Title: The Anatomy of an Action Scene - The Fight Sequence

Hey, what's up guys? I hope you're all doing well. We have a fun video lined up today. We're going to be getting real nerdy as we dig into the science of action movies, more specifically, the anatomy of an action scene, what elements make them great, as well as looking into why some of them fail miserably. Action sequences can come in a wide variety of styles and themes. You can have shootouts, car chases, a wide array of fight sequences, and much more. So for the specifics of this video, we're going to be covering the fight sequence.
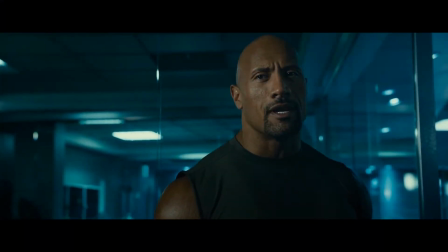35s You just earned yourself a dance with the devil, boy.
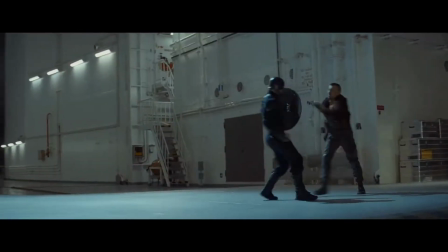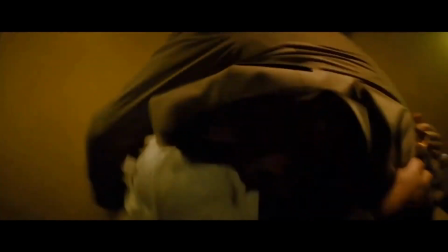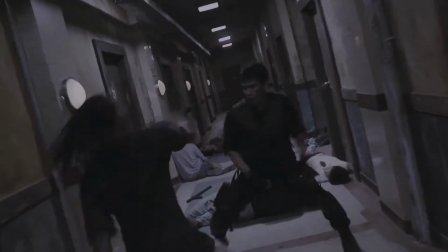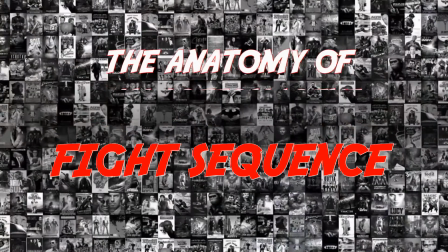Fight scenes can involve small firearms, knives, or various other weaponry, but it eventually always ends up with some hand-to-hand combat. Now, the length of a scene doesn't always translate to one being good or bad. They can be long, drawn-out battles or quick, violent blow-ups, but when done properly, these moments will definitely pull you up out of your seat. When done wrong, they can be absolutely cringeworthy and look like a couple kids slap fighting in the backyard, or they can be so over-edited that you'll have no idea what you just watched, as the scenes are so fragmented they can make you dizzy. So before we dive into this collection of clips, let's look at one recent and already iconic scene. This will give you an understanding of how I break down action in movies, this being the Darth Vader Rampage from the end of Star Wars Rogue One.
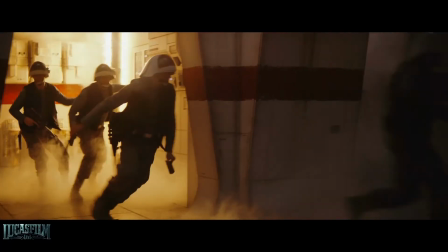101s
We enter this scene at the end of the film. The rebel soldiers have stolen the plans for the Death Star and they are trying to make their escape.
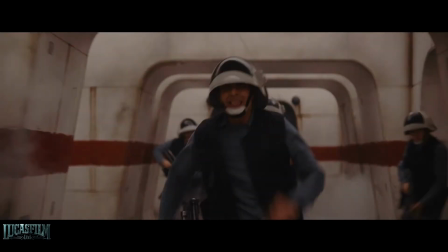107s
This already builds tension as our good guys are in hostile territory and so close to achieving their goals.
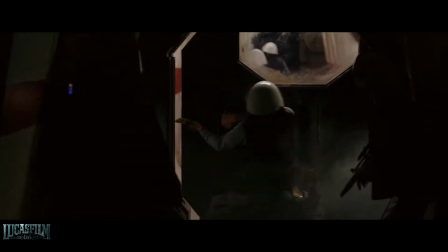113s
Then the scene builds up the suspense one element at a time. First the lights go out, then the sirens begin to sound, the drowning tone increasing the suspense even more as things are quickly falling apart for our good guys.
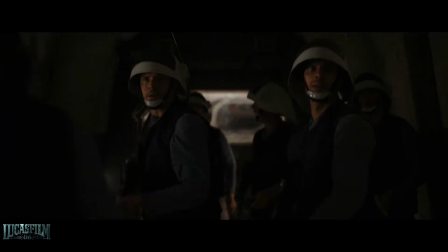124s
But it continues, the score drops. Attention of the soldiers is turned. We can see the fear on our men's faces as we continue to hear the imposing siren.
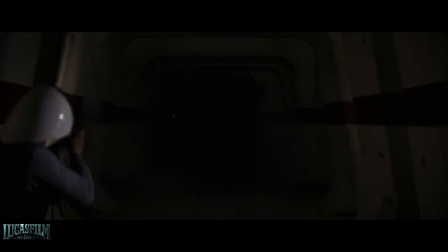133s
Then we have silence, each second building more tension before hearing the infamous sound of Vader breathing.
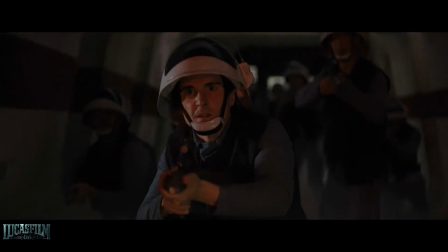138s
It lets it build, then boom, the lightsaber ignites, the score ramps right back up and tension is at its peak, and then it explodes into action.
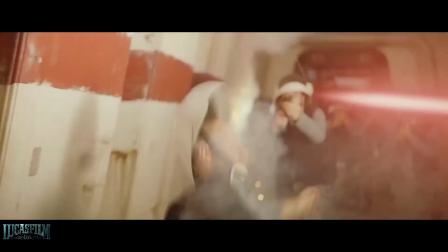146s
The camera work, the choreography, the musical score, all working together to just create one amazing cinematic moment.
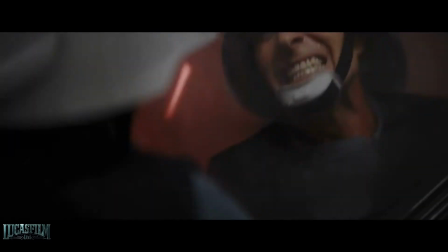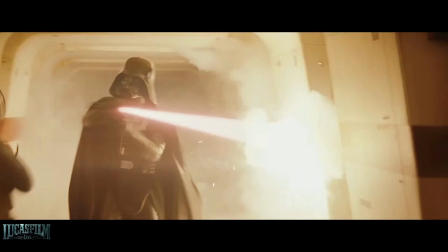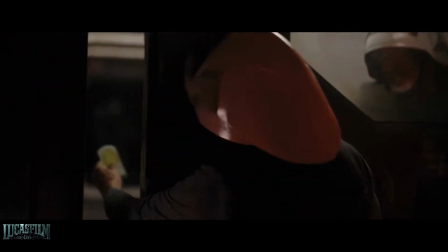166s
But will the plans get out to the Rebel Alliance? The door is almost closed, but the scene isn't over.
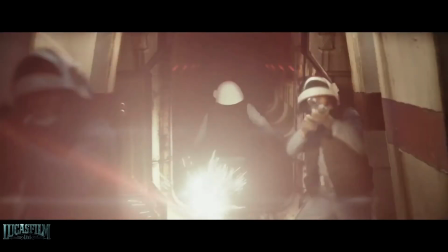171s
The lightsaber slides through the door and the soldier as the score ramps back up to climactic levels once again.
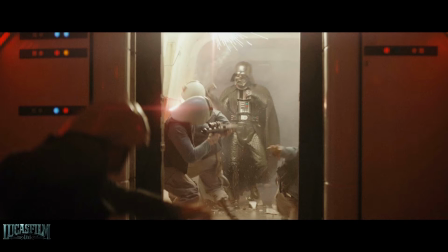177s
And it is concluded with this perfect shot of Vader just slicing these guys up. His massive size added with the confined space just create massive amounts of
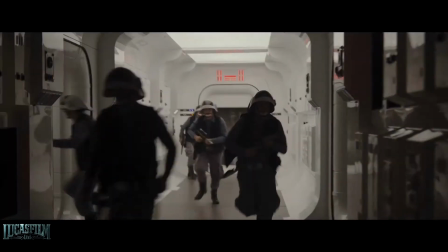185s
uneasiness as the camera work just gives you a perfect amount of action to make you want just so much more. So hopefully that gave you a better perspective of what I look for when it comes to action in movies. Now there is more than just simply good or bad action. There is a large gray area in between in what I call the serviceable department. Action that is not mind-blowing by any means, but does show some effort, and in the end will use some camera tricks to mask stuntmen or other lapses in the choreography, or is simply just a project getting by with the budget they have. So let's take a look at the scene to dig deeper into what I call serviceable action. That being the final fight between Sylvester Stallone and Jason Momoa in Bullet to the Head, a serviceable action movie.
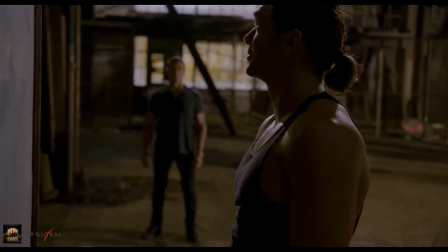223s
We enter this honestly ordinary action movie climax as our hero and villain conveniently meet inside of an empty building so they can battle to the death without interruptions.
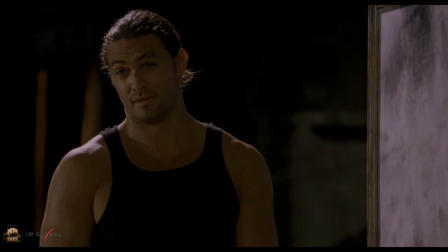232s
We get some typical banter between the foes, complete with a subtle one-liner.
You get a fight or you plan on boring me to death.
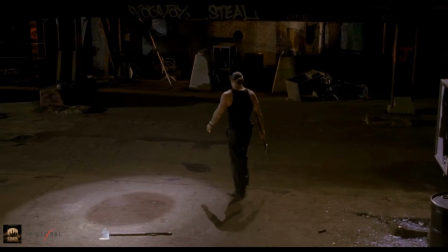239s
Some more banter and another great line before our guys grab the axes and go at it.
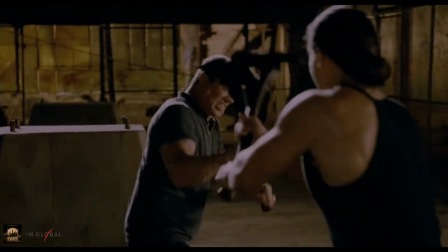243s
The action is decent, the shaky camera technique and the overhead shots kind of help mask Stallone's stuntman as our villain makes the traditional early offensive.